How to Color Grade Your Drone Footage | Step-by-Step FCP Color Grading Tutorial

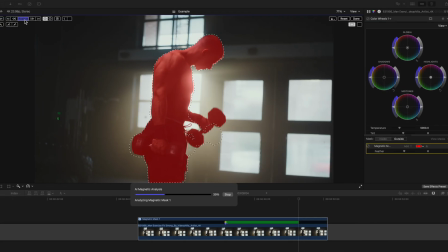[4:03]
And recently, I added additional lessons showing how to use the new magnetic mask for color correction and color grading.
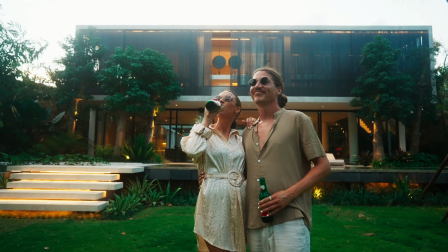[4:10]
If you don't have a lot of footage that you can practice with, no worries, because the course offers 4K clips that you can download and follow along with.
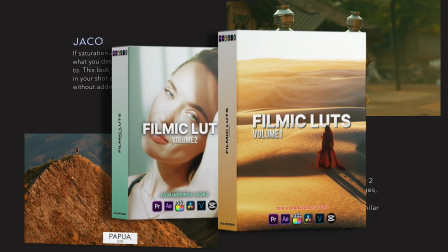[4:17]
Not only that, but students get my filmic love packs for free, as well as a useful Faran Pro shortcuts guide.
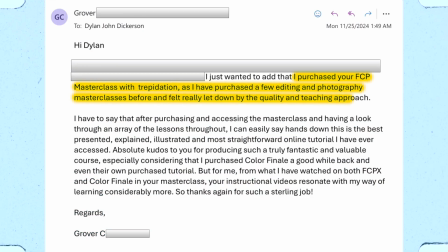[4:23]
It's a fun course, I think, that's geared towards brand new beginners all the way up to more advanced video editors. I spent an entire year making sure that it could help you transform the look of your videos, and I am positive that it can.
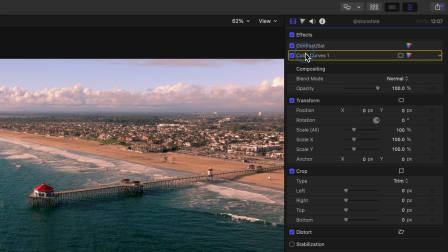[4:35]
Once the base look has been created, we can rename that layer, and we can start making some secondary correction tweaks.
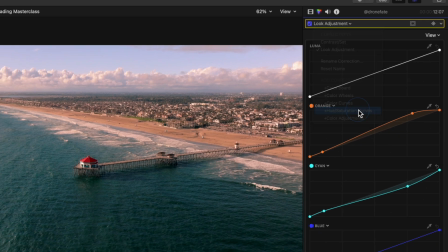[4:42]
Let's bring up our HSL curves, and let's use our hue versus hue curve, which adjusts the color of any color we want.
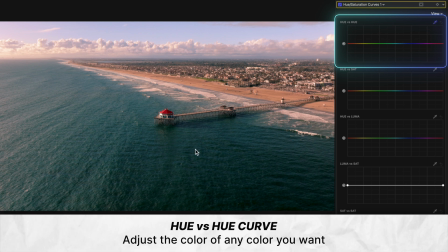[4:50]
And we'll use the picker to change the color of our water here.
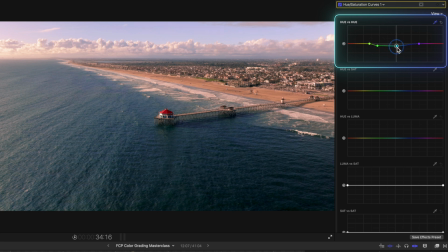[4:53]
I'm actually thinking that having our water be more of a royal blue would give us a really nice looking shot. We can rename this layer so we stay organized.
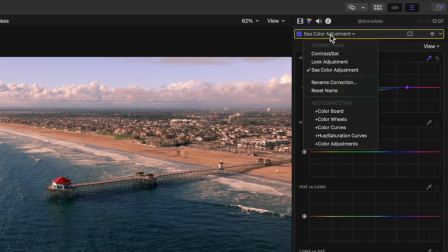[5:02]
Now let's add a color curves layer, and let's use our new magnetic mask to select our focus of the shot, which is this building on the end of the pier.
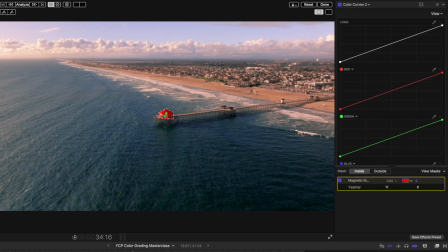[5:10]
We'll hold Option to deselect the areas that we don't want included in the mask,
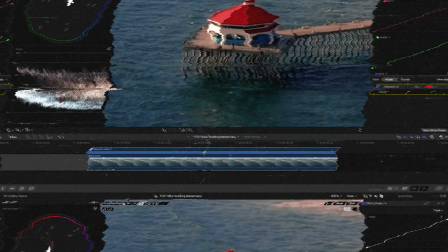[5:16]
hit Analyze, and once it's finished tracking, let's use our Luma curve, which adjusts the brightness of what we've masked out,
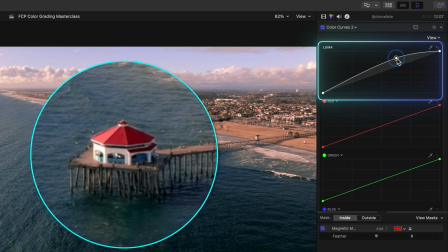[5:23]
to create what's called an S-curve. Basically a way that we can quickly brighten the brightest areas of the mask and darken the darkest areas. This adds some extra contrast to this building, making it stand out even more.
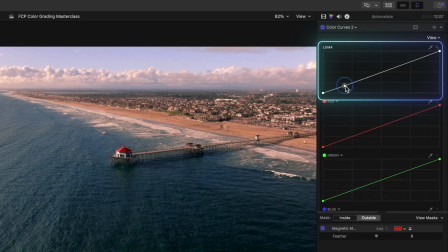[5:36]
And if we click outside, we can even try pulling down the brightness of the outside of the mask ever so slightly to make the building even more of a focus. Small, but it makes a difference. Final secondary corrections here to get the shot looking even better.
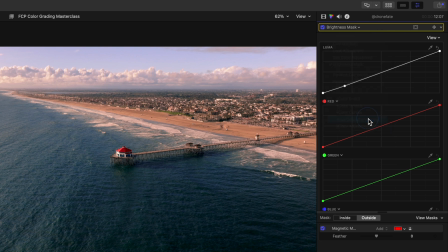[5:50]
Let's add an HSL curves layer, and let's adjust the color of our beach to be something warmer, swinging more towards orange. Let's add more saturation to this orange color by using our hue versus sat curve, which adjusts the intensity of color in whatever color you want.
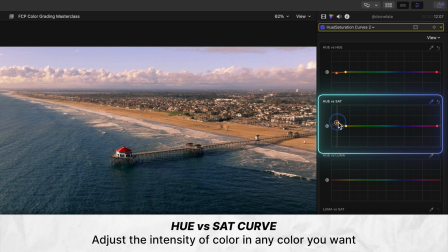[6:08]
And we'll just push up to make the orange of this beach a little more intense.
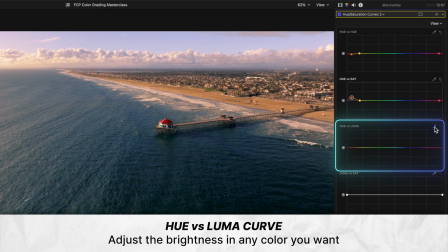[6:12]
Let's even use our hue versus luma curve, which adjusts the brightness of whatever color you want.
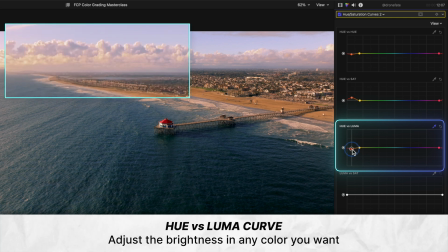[6:18]
However, you really need to be careful with this curve. It can totally break apart your footage.
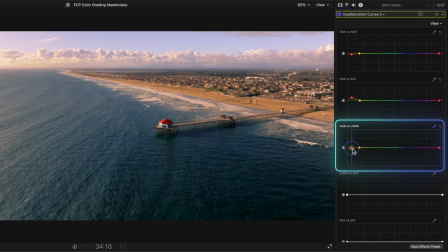[6:23]
So slight pushes here, and just keep an eye out in your shot to see if any issues arise when you adjust it.
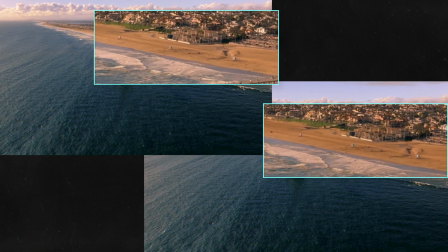[6:29]
And that just gives our beach a darker, richer look that I think does a great job of complementing our deep royal blue color that we chose for our ocean.
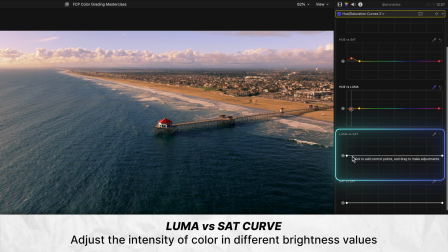[6:38]
If we head down to our Luma versus Sat curve, which lets you adjust the intensity of color in different brightness values in our shot,
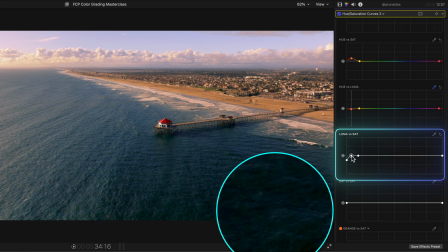[6:45]
we can desaturate the very darkest parts of our image to make them a bit more natural looking. Specifically, since we pushed color into our shot. But let's just make this a slight adjustment here by not pulling down to desaturate a lot.
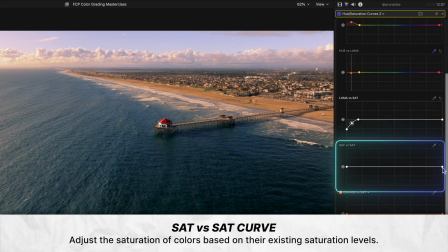[6:58]
And lastly, let's use the sat versus sat curve to lower the intensity of color in the most saturated areas and raise the intensity of color in the least saturated areas ever so slightly.
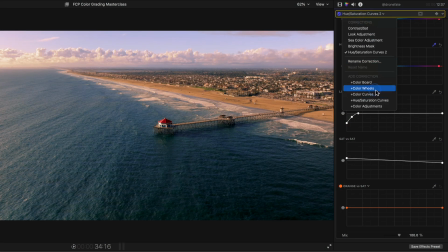[7:10]
Final adjustment here, let's add a little cherry on top by adding a color wheels layer and using our shape mask to help guide our viewers' eyes more into our subject here, which is this building. If we pull out the outside circle, we can feather the mask so that the adjustment that we make in our color wheels will be more gradual.
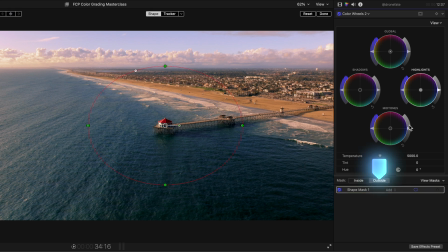[7:29]
Let's click outside so everything outside of this inner circle is affected.
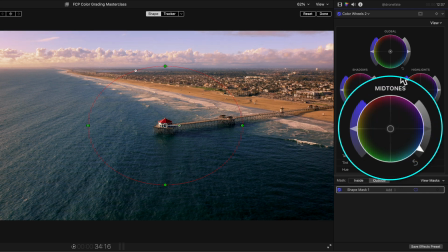[7:33]
And if we lower the exposure of our midtone slightly, we can darken the midtones that are outside of our mask. And perhaps even decrease the saturation slightly as well, since adjusting the brightness of colors can affect how saturated they look.
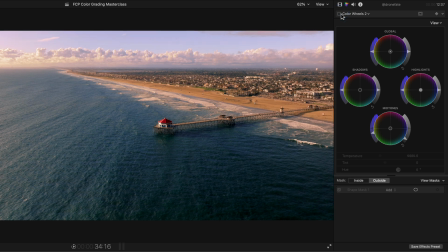[7:48]
Now we have this subtle vignette that helps guide our attention more to our subject.
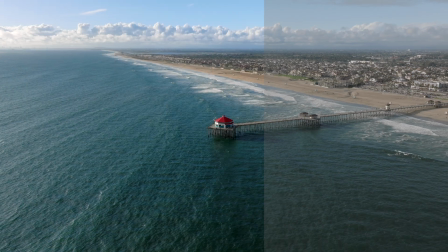[7:53]
Congratulations to Drone Fate for the great clip.
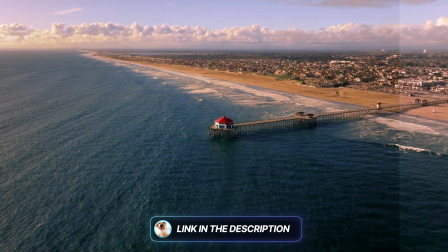[7:55]
And if you want to level up the look of your videos, check out the FCP Color Grading Masterclass by clicking on the link in the description and comments. Thank you guys so much for watching, and have a great rest of your day.